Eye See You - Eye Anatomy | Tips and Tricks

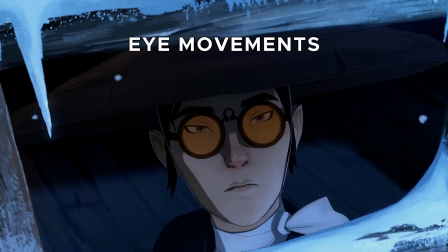[4:10]
The eye has 3 reflexes, which are classified as different movements. 2 of them are the same reflex, but done in different scenarios.
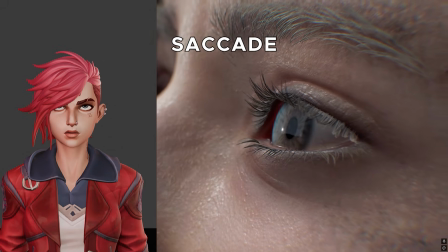[4:17]
The first is the basic eye dart, known as the saccade eye movement, which is actually the fastest muscle movement in our body.
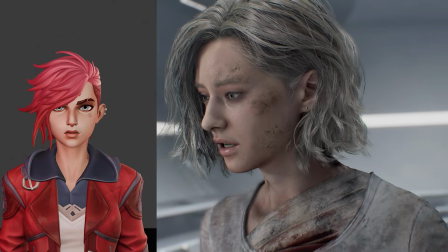[4:22]
Eye darts are usually about 1 frame long. If they're 2 frames, it's the end position that's heavily favored.
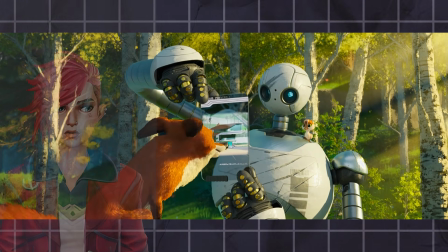[4:28]
Eye darts happen about once every 4 to 6 frames, because if they start to happen any more frequently, we start to look like we're on uppers, or again, like we're tweaking out.
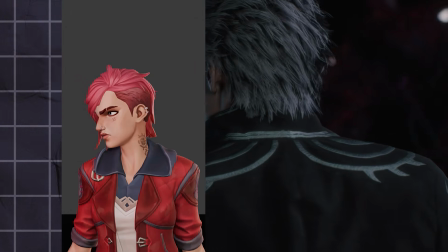[4:36]
When we turn to look at something new in our surroundings, we'll have a couple of eye darts before we settle on an object of focus,
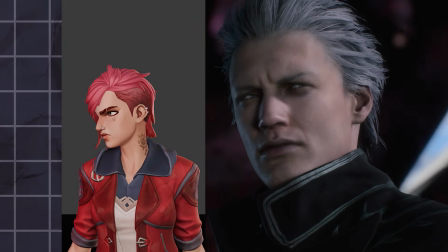[4:42]
since we don't know exactly where to look, as well as we need a tiny bit of time to center our focus. The other types of eye movements are both known as smooth pursuit,
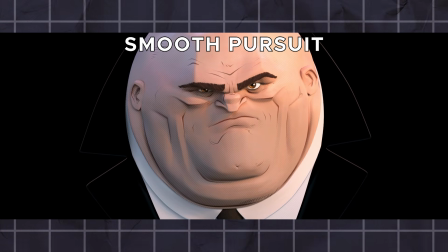[4:51]
which is when your eyes track an object during 2 different scenarios and actually counts as a neurological reflex. The first is when your head is still and the object is moving,
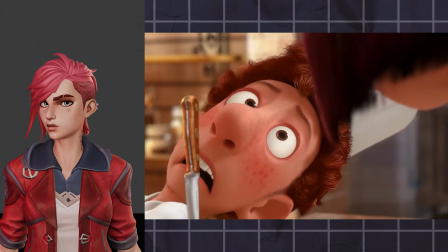[4:59]
and the other is when our head is moving and the object is still. When our eyes move around like this, they can sometimes push against the eyelid, like I mentioned earlier.
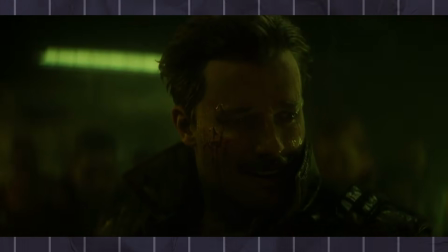[5:06]
In real life and animation, we'll usually use all three of these movements to look around or at something.
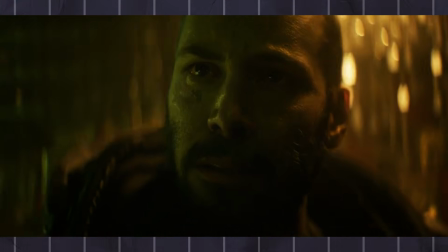[5:11] Finish your drink.
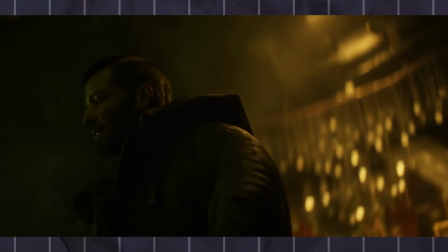[5:15] Yeah. I don't like it here anymore.
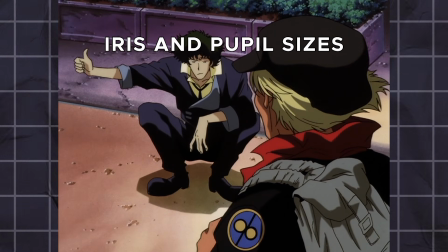[5:22]
Iris sizes and pupils can also be used as a tool in character design, especially when different characters in a cast are given different eye shapes.
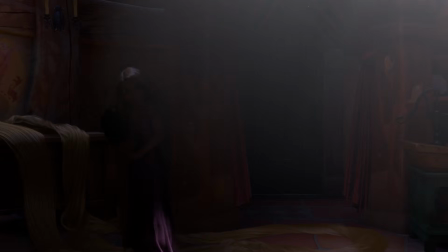[5:28]
These can also be used for temporary facial expressions. On the whole, humans feel more comfortable looking at faces with larger irises,
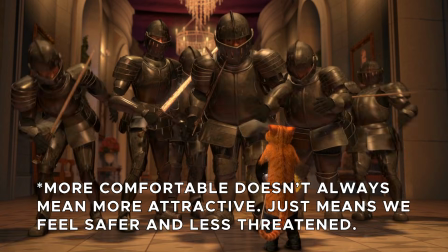[5:35]
because we see this feature in young offspring, and animals young are usually harmless, so again, we feel comfortable looking at them.
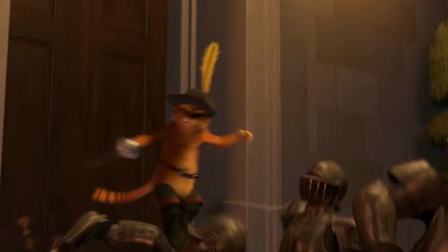[5:45]
We also prefer to look at faces with slightly more dilated pupils as well.
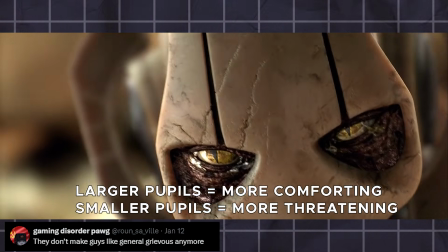[5:49]
This has to do with the fact that humans have a very primal link to the pupil size in our environments, and we subconsciously pick up on it.
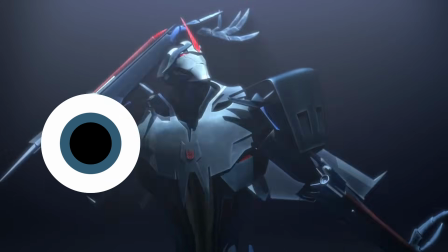[5:56]
To start, yes. When it's dark out, our pupils dilate to let in more light, and constrict to let in less light in bright environments.
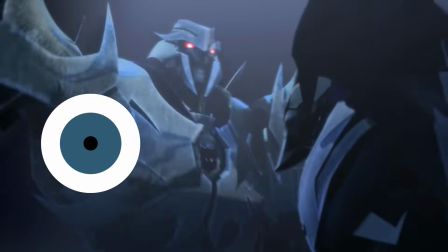[6:02]
But we have an uncontrollable reaction to the size of the pupil when looking at things we like or don't like.
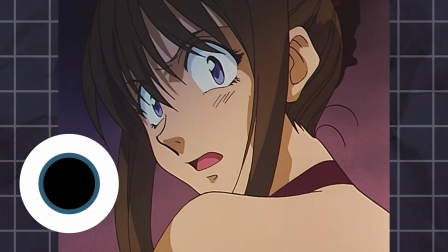[6:07]
Over the course of about 6 to 8 frames, when we see something we like, our pupils will dilate a bit. This happens on a base subconscious level, and most people don't have control over it.
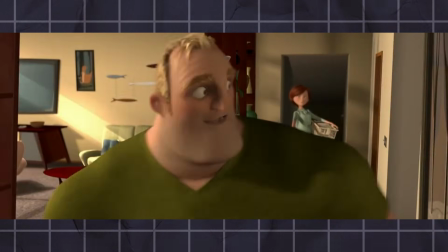[6:15]
So it happens when you look at cake, your wife, or your wife's cake. So we feel more comfortable looking at faces like this as we interpret it as the person liking us.
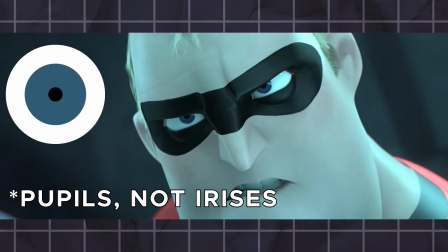[6:23]
The inverse is also true, that being our irises constrict when looking at something or someone we feel threatened by or dislike quite a bit.
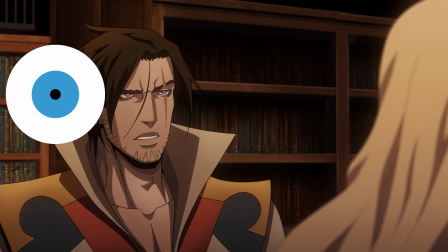[6:30]
What this means is that more fierce or dangerous looking characters are given smaller irises and pupils, while more innocent and friendly characters are given larger irises and pupils.
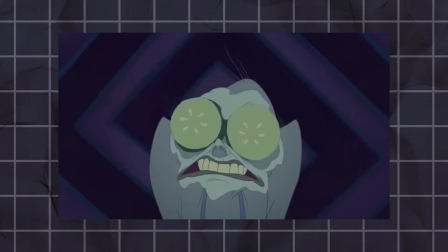[6:38]
You can see this trend with lots of the heroes and villains in Disney movies.
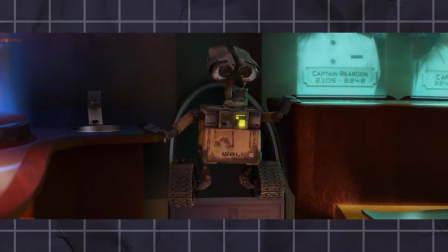[6:42]
Also, yes, larger eyes are seen as more outwardly friendly compared to smaller eyes, which sometimes come off as more hostile or less trustworthy.
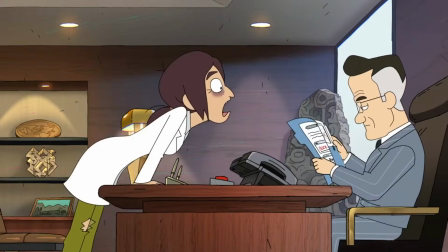[6:49]
Some art styles will stylize everyone to have a really small iris to the point where it becomes a black dot, which is fine.
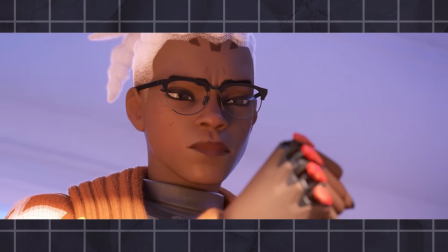[6:54]
Typically, women in design are given larger eyes, irises, and pupils, as they invoke ideas of neoteny,
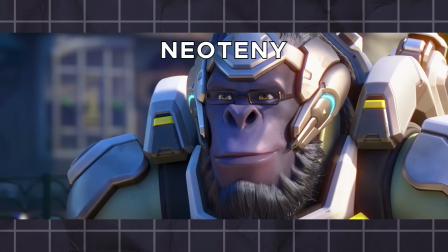[7:00]
which is also seen as more outwardly feminine, which is a whole other topic that I may get into with a different video.
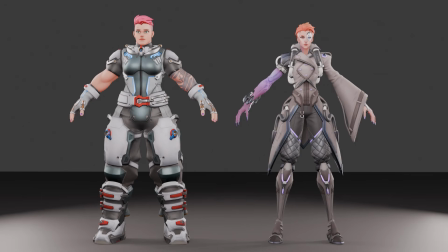[7:05]
For example, Moira is the only woman in Overwatch to have a more normally proportioned set of eyes and irises.
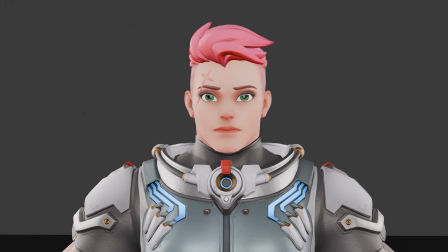[7:10]
Even Zarya has large eyes. Meaning, in order for Zarya's facial proportions to be biologically feasible, since eyes grow very little as we age,
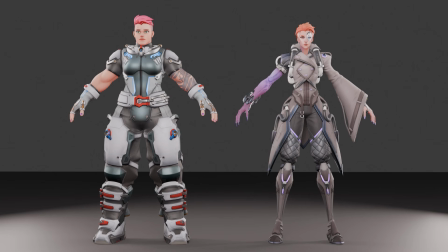[7:18]
she needed to be like 2 feet tall when she came out of the womb. Honestly, if you told me that, I may believe you, based on the size of Zarya.
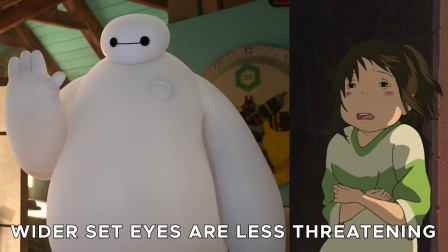[7:24]
We also see slightly wider set eyes as more passive and friendly compared to narrow set eyes, which we interpret as more aggressive and hostile.
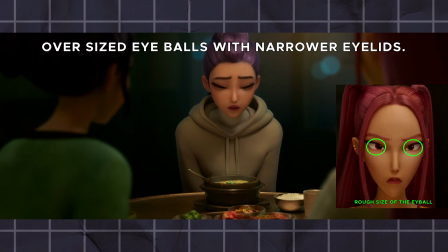[7:31]
Some characters are given oversized eyeballs, but the eyelids are made more naturally closed at rest,
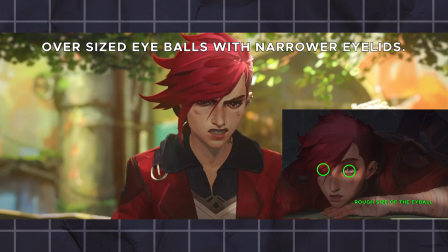[7:36]
so it kind of minimizes the doe-eyed look that other characters in a cast may have, while still retaining the larger eyes.
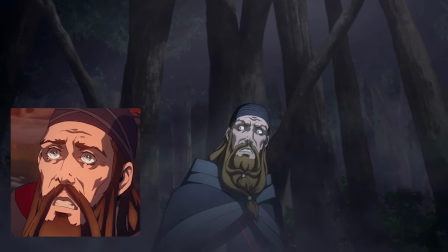[7:41]
You can also mess with the eyes to throw people off, like a really large iris, but a really tiny pupil, and vice versa.
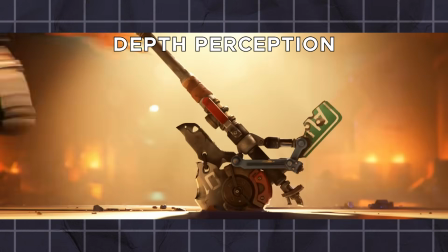[7:48]
Since we have 2 eyes and our points of focus can vary, our eyes will change position depending on the distance of our focus.
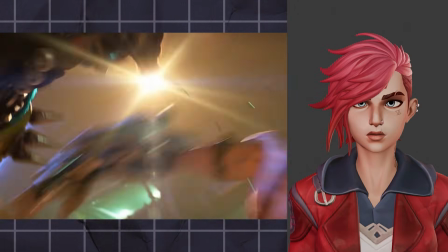[7:54]
When something is quite close to us, our eyes converge. When something is far away, our eyes will form pretty close to parallel lines.
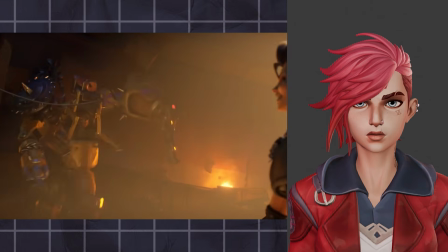[8:00]
When in between those distances, there's an ever so slight convergence.
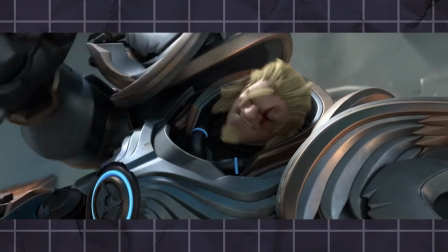[8:04]
When you lose one of your eyes, you actually lose this form of depth perception because your brain compares and contrasts the 2 images that it gets and is able to tell the depth from it.
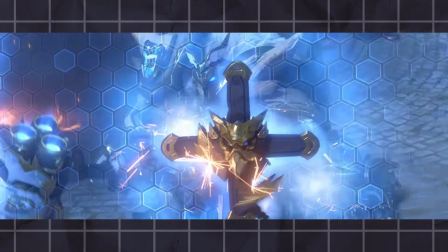[8:12]
This depth perception only works from about like 0 to 20 meters. This is also known as binocular depth perception.